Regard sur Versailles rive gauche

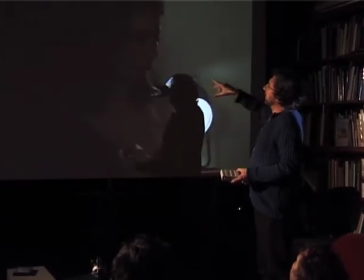20:21 Chaque personnage va lancer à la suivante, ça c'est des choses un peu naïves.
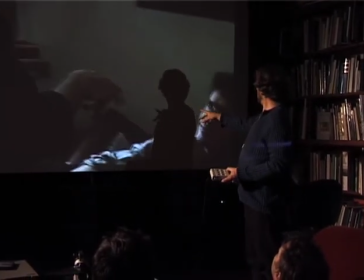20:25 Là je fais un petit geste, hop, du coup la caméra descend, jeu de regard pour prendre le relais.
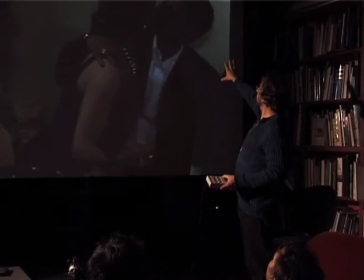20:31 Eux vont basculer quand la caméra arrive, vas-y mon coco. Donc ils ont bien évolué encore.
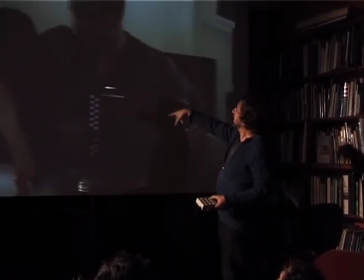20:37 La mise en scène est un peu voyante là.
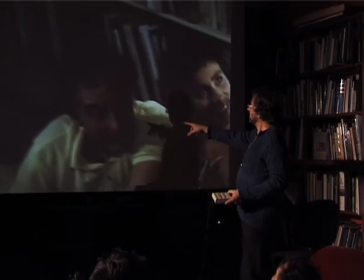20:41 Ambiance, le portrait, et pour montrer que le temps a passé, c'est qu'il y a Michel, Isabelle et Nono est là.
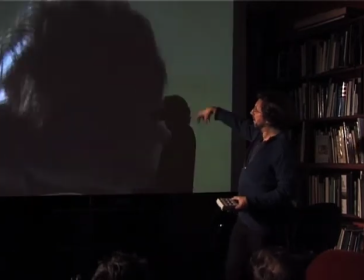20:47 C'est presque un autre moment, alors que c'est le même plan, mais on peut penser comme ça que le temps a passé.
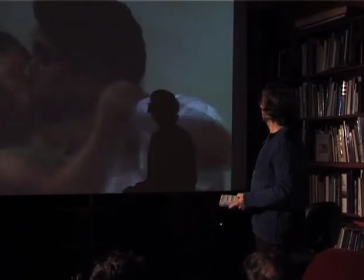20:54 Il y a une ellipse à l'intérieur du plan, en fait. Là, c'est la grosse galoche.
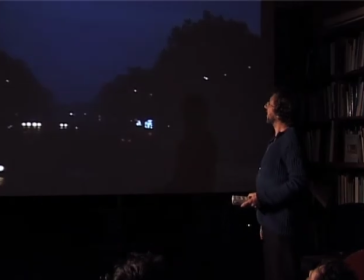21:01 Galoche. Petit jeu d'innocents. Alors ça, c'était un moment magique.
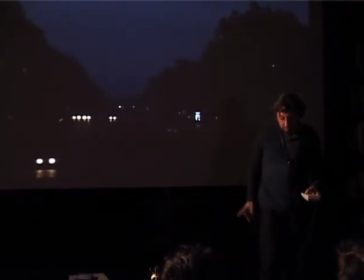21:08 Ça, c'est le premier plan qu'on a tourné du film. On avait très peu de pellicules. Et comment montrer la fin de la nuit ?
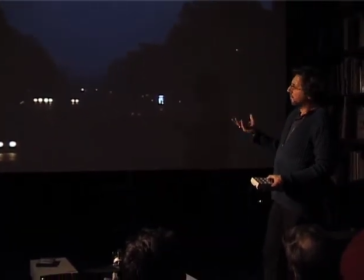21:15 Évidemment, filmer le lever du soleil, c'est un peu cliché.
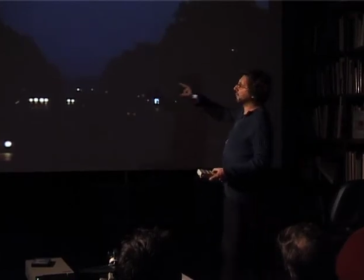21:19 Et je me disais, on va filmer l'extinction des réverbères.
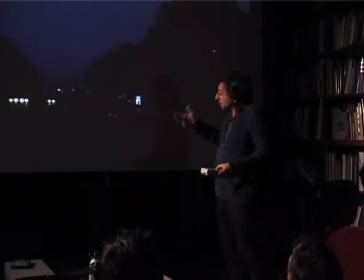21:25 Donc on a été posté comme ça. Il fallait que je lance la caméra un moment qui allait tourner dans le vide jusqu'à ce qu'on attrape l'extinction qui ne pouvait pas aller deux fois. Dans le plan de travail, on ne pouvait pas retourner un deuxième jour filmer ça. Donc c'était un peu comme devant la loterie.
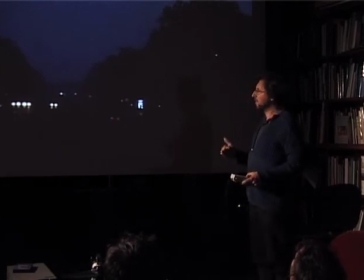21:39 J'hésitais à lancer tout de suite la caméra, mais je grillais la pellicule inutilement. et si je tardais trop, on allait rater l'extinction. Et à un moment comme ça, par pur feeling, où comme un joueur décide de jouer sur le 22,
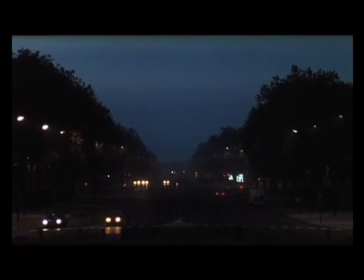21:53 je dis moteur, ça tourne, et à ce moment-là, les lumières se sont éteintes. C'était un signe de bonne augure.
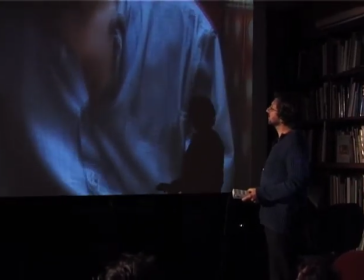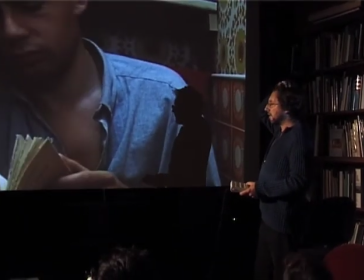22:07 C'est mon histoire avec Bellino, soi-disant, qui est lue. En fait, c'est un extrait de Balzac, La peau de chagrin.
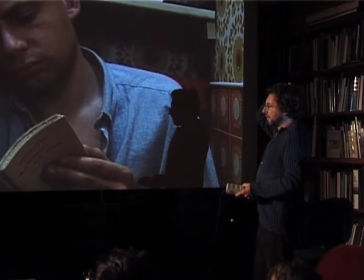22:14 Et c'est là où au cinéma, on fait feu de tout bois et on se permet des choses, c'est qu'on a remplacé Paris par Versailles dans le texte.
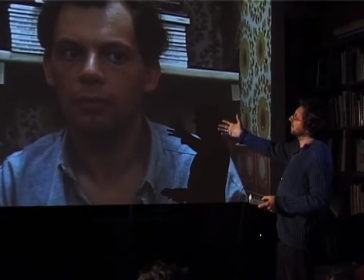22:24 Là, il y avait une vraie fatigue chez Isabelle et Nono. Il les entend.
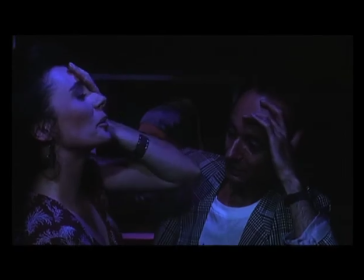22:30 C'est une impro, parce que Nono était gagman de Coluche.
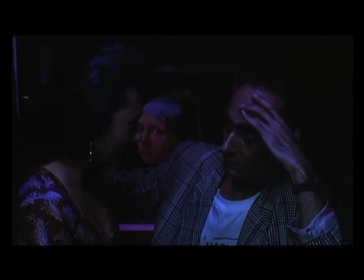22:36 On retrouve cet humour.
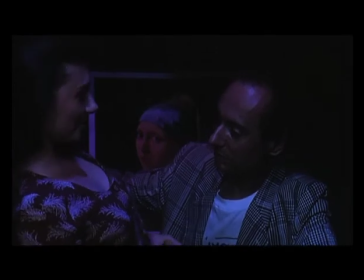22:40 Il y a toujours la dame au ruban qui nous regarde.
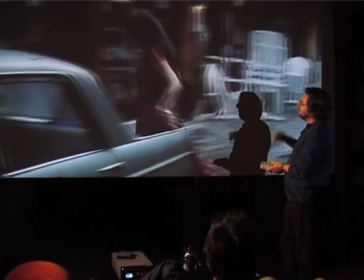22:48 Salut Tintin, c'est particulièrement cruel.
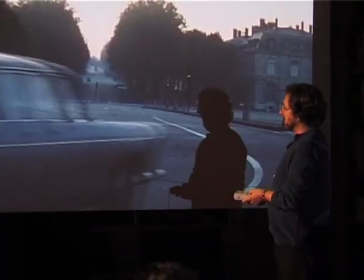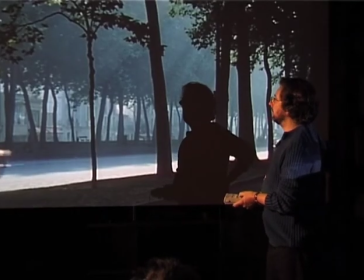22:59 Versailles est une ville magnifique à filmer, les arrivées de lumière,
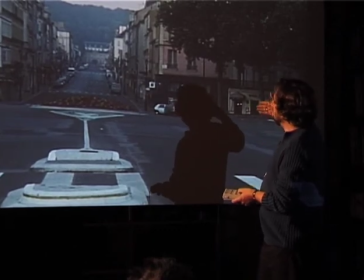23:06 on croit que c'est la fin. C'est toujours amusant quand le yaourt est terminé, mais non il reste encore un peu, ce qui est meilleur c'est ce qui reste au fond du yaourt au dernier moment.
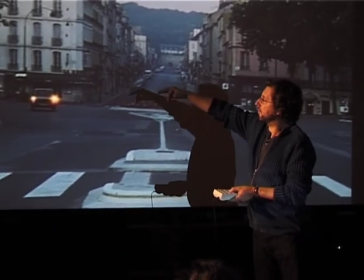23:14 Là ça devient toujours un peu plus intense, si tout d'un coup le film repart.
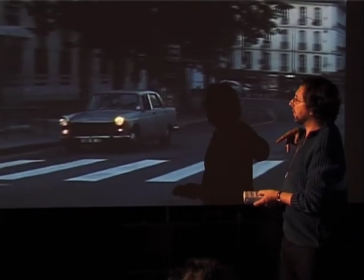23:19 En fait il repart pas, il se boucle puisqu'on va revenir tout naturellement au premier axe.
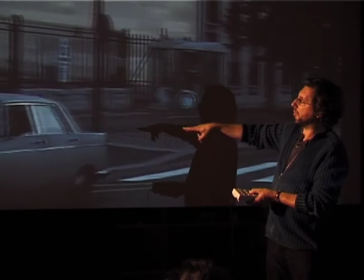23:24 On a fait un grand tour comme ça, et là on revient au départ du premier panneau, au tout début du film.
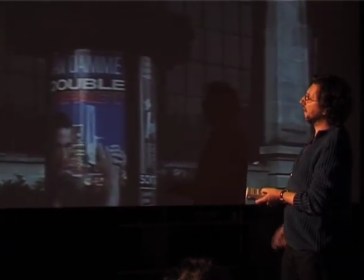23:31 La boucle est bouclée, avec la musique de Dominique Paulin, qui était mon voisin de palier.
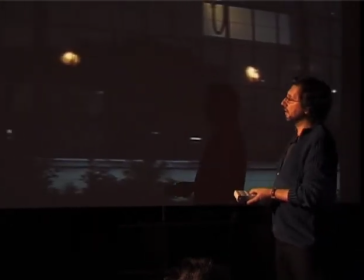23:40 C'était le gars qui a fait la musique, c'est le type qui habitait en face de chez moi à l'époque, qui était musicien. C'est juste le sac qui tombe, c'est vraiment la fin du film.
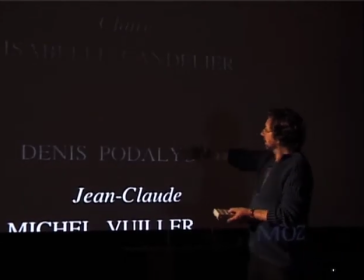23:54 Et le générique de fin, ce principe comme ça que personne ne s'efface, les gens restent dans l'appartement, donc là pareil,
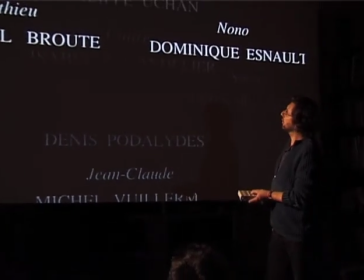24:02 je l'avais fait sur mon petit Mac de l'époque, ça c'était vraiment imprimé,
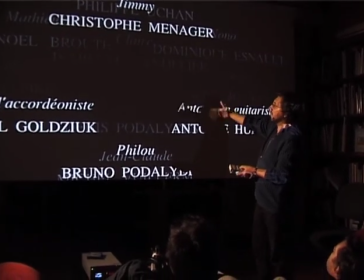24:11 on a filmé du papier imprimé,
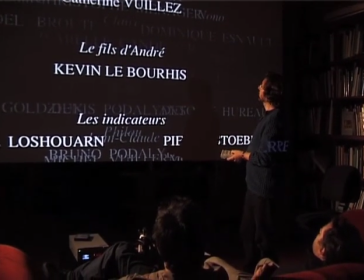24:14 j'avais juste estompé à l'ordinateur les mots, et j'étais assez étonné que ça reste lisible malgré tout.